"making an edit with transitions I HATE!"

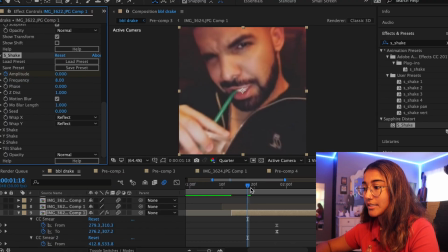248s
And I'm gonna have the S shake start off at 0, and then as the CC smear starts to come in, I'm gonna make it like very intense.
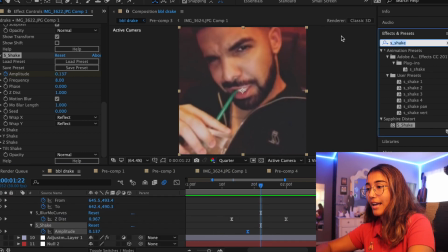255s
And then I'm also gonna like change the tint to like a red as the CC smear comes in to give it kind of that like haunted effect,
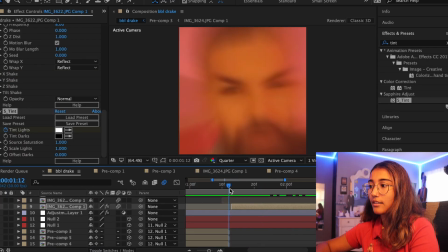263s
because Drake is like such a spooky little guy. You can't tell me that's not kind of cool.
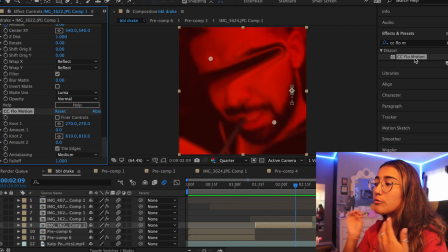268s
Okay, so the next transition that we're gonna do is CC flow motion. This was really popular in like 2018, 2019, and I'm not gonna lie,
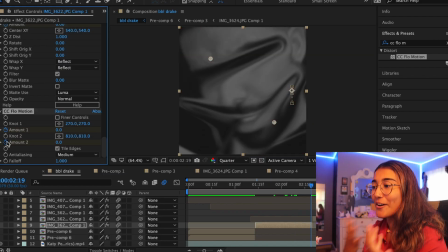277s
I was very like bitter because I didn't know what this effect was called, so I didn't know how to do this transition. And I saw everyone else doing it and I was like, I wanna be cool like that. I wanna be a part of the group.
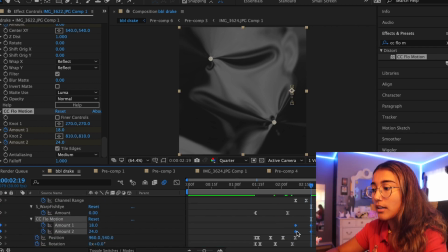288s
But then as time went on and I still couldn't do it, I realized that it's low-key kind of fugly, so I was no longer upset about not being able to do it. it. Why is it in like the top left corner and the bottom right corner? Like right in between his eyebrows.
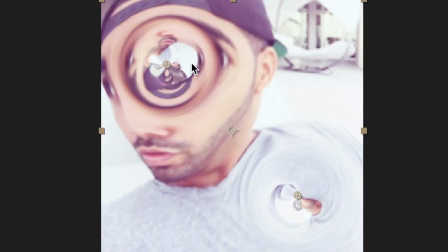302s
So it does make him look like an alien offspring. The man got a knot in his forehead.
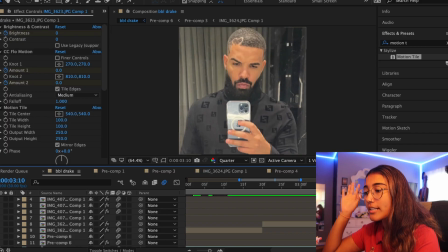307s
I mean, okay, next transition, I don't really know how to describe it, but it's like a split screen, like the pictures come in from either side of the screen with a squish warp and a vertical bounce.
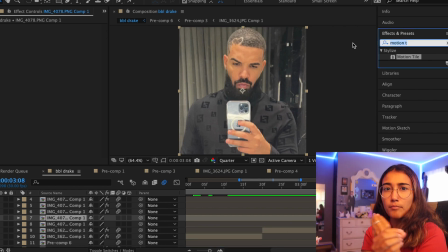320s
And I think the reason I don't like this transition is because it never like comes into the screen fully on time, and it just you'll see what I mean.
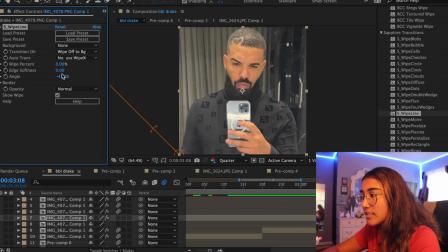329s
Like, so I'm just gonna use S-wipe line instead of using a mask because this is just way easier. You just like put it on 50% and it's like perfect. So I have like both sides of the screen masked.
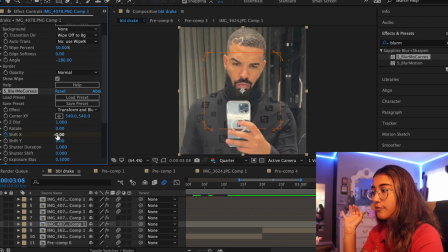340s
So the one on the left side of the screen is gonna be coming in from the right. Yeah, it's gonna come in like that.
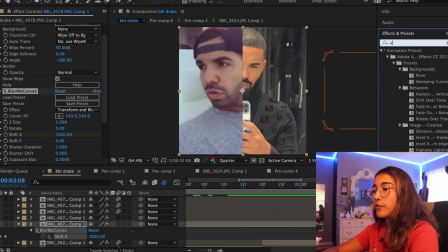346s
And then with it comes a vertical shake without a rotation, so just a normal up and down, and then a squeeze warp. I really know this is gonna look so horrible.
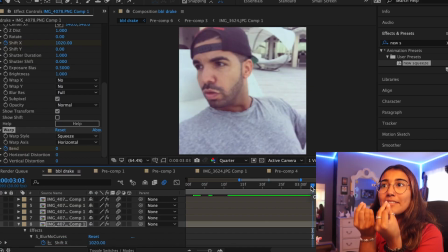357s
I can tell already. The squish warp never ends in time, so you just have this weird gap between your photos.
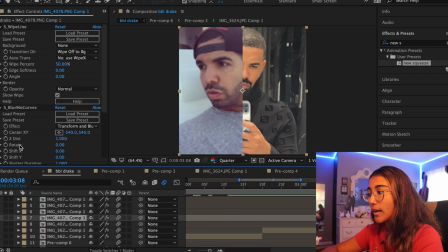364s
This one may be a little bit niche, I understand that, but it's still valid because I don't like it.
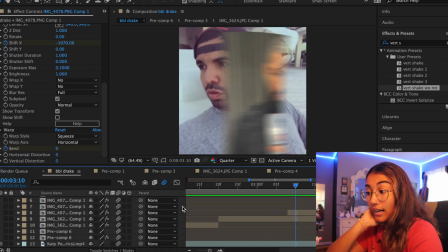370s
Next up, we have tile scramble.
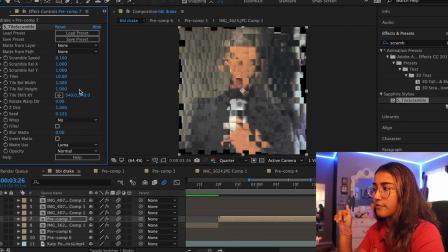373s
So my hatred for tile scramble definitely is not an unpopular one, so I'm not afraid to like say it loud and proud, especially when the tiles are like this small. It's such an eyesore. I think this is just like overdoing it, so I'm just gonna add a little bit less tiles like that.
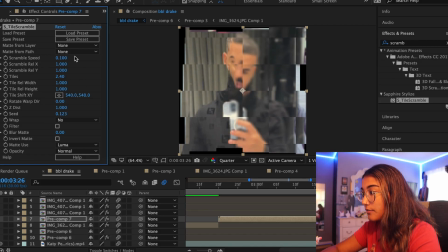388s
I think is good. And I literally don't use this ever, so I kind of have no idea how to maneuver this, so we'll figure this out together. I guess bring this to 0, and then at the end we increase them both to 1.
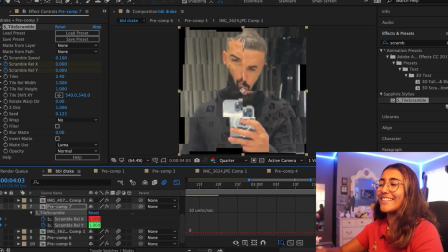402s
Oh, that is rough. I love it.
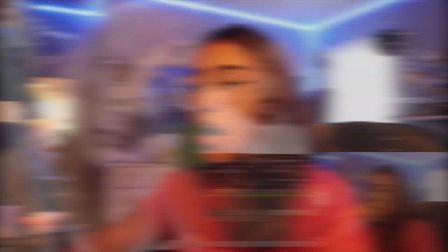405s
Oh wow, that was okay, next we have a transition I've only ever used once, and it was for an edit commission, so you guys will never see that commission because it was not cute.
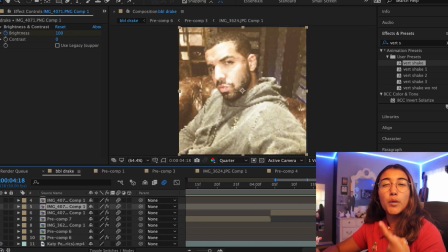417s
But this is the 3D pyramid. I'm not the biggest fan of 3D shapes in general, not because I think they look bad, just because it's like they don't fit into my personal style, which is fine. But the pyramid has always been one that I especially have not liked. I think it's because the triangle mask always cuts out like the good parts of the picture.
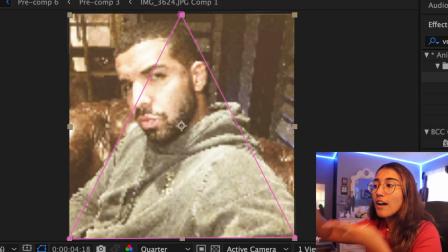435s
Like as you can see right here, we're only getting half of little Drakey's face, so that's an issue.
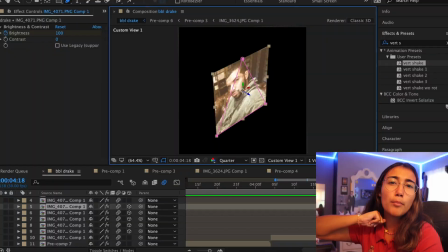440s
Also like Illuminati vibes, you know? I'm not a part of the Illuminati, I swear. I'm not famous enough for that.
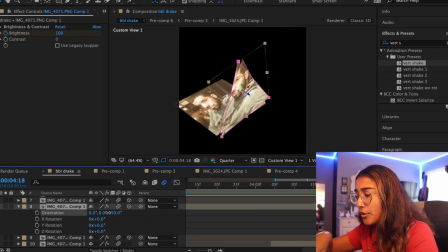444s
I do remember one thing though, and it's that I have to use orientation to like tilt it forward like that. Because I remember the first time I was doing it, I was trying to use like X and Y rotation and it was just like not working, so I had to like fiddle around with it.
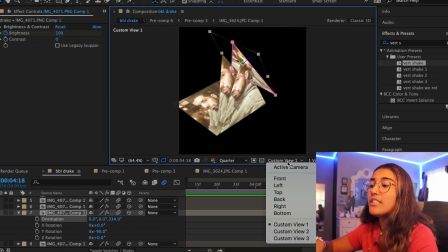457s
She played the fiddle in an Irish band. And for this, like, you also need to change, like, the camera angles, which is, like, annoying.
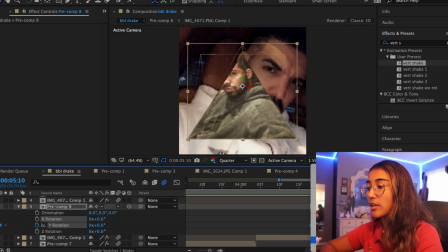464s
Like, who wants to do that? No one. Unrelated, but do you guys know that editing audio and it's like, "D is a thought, huh?
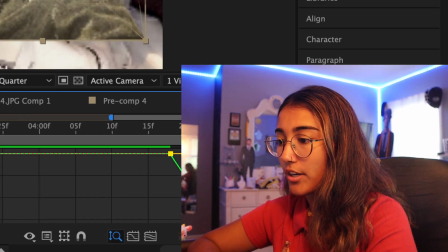470s
You want to cook." I never understood what that audio was saying. Yeah, that's just some food for thought.
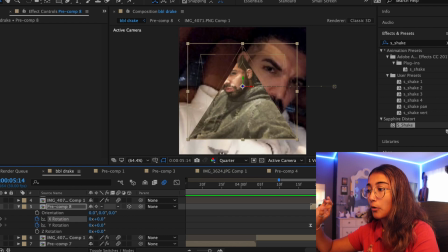477s
And then to transition out of it, I'm going to do an X rotation forward so we can see the top of our lovely, lovely pyramid.
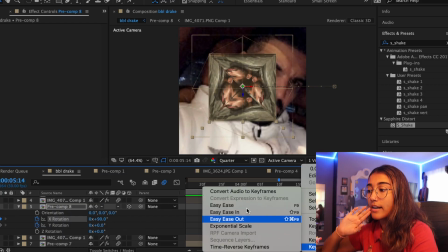484s
Kind of proud of myself on this one, guys, like, to be honest. Okay, the next transitions that we have are like these little diamond mask reveals that are on the left and right sides of the screen.
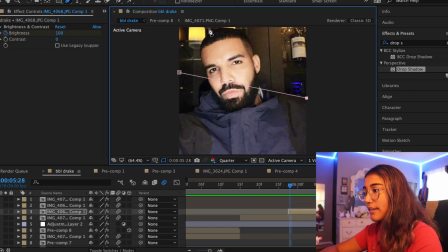494s
Kind of similar to like the pyramid thing.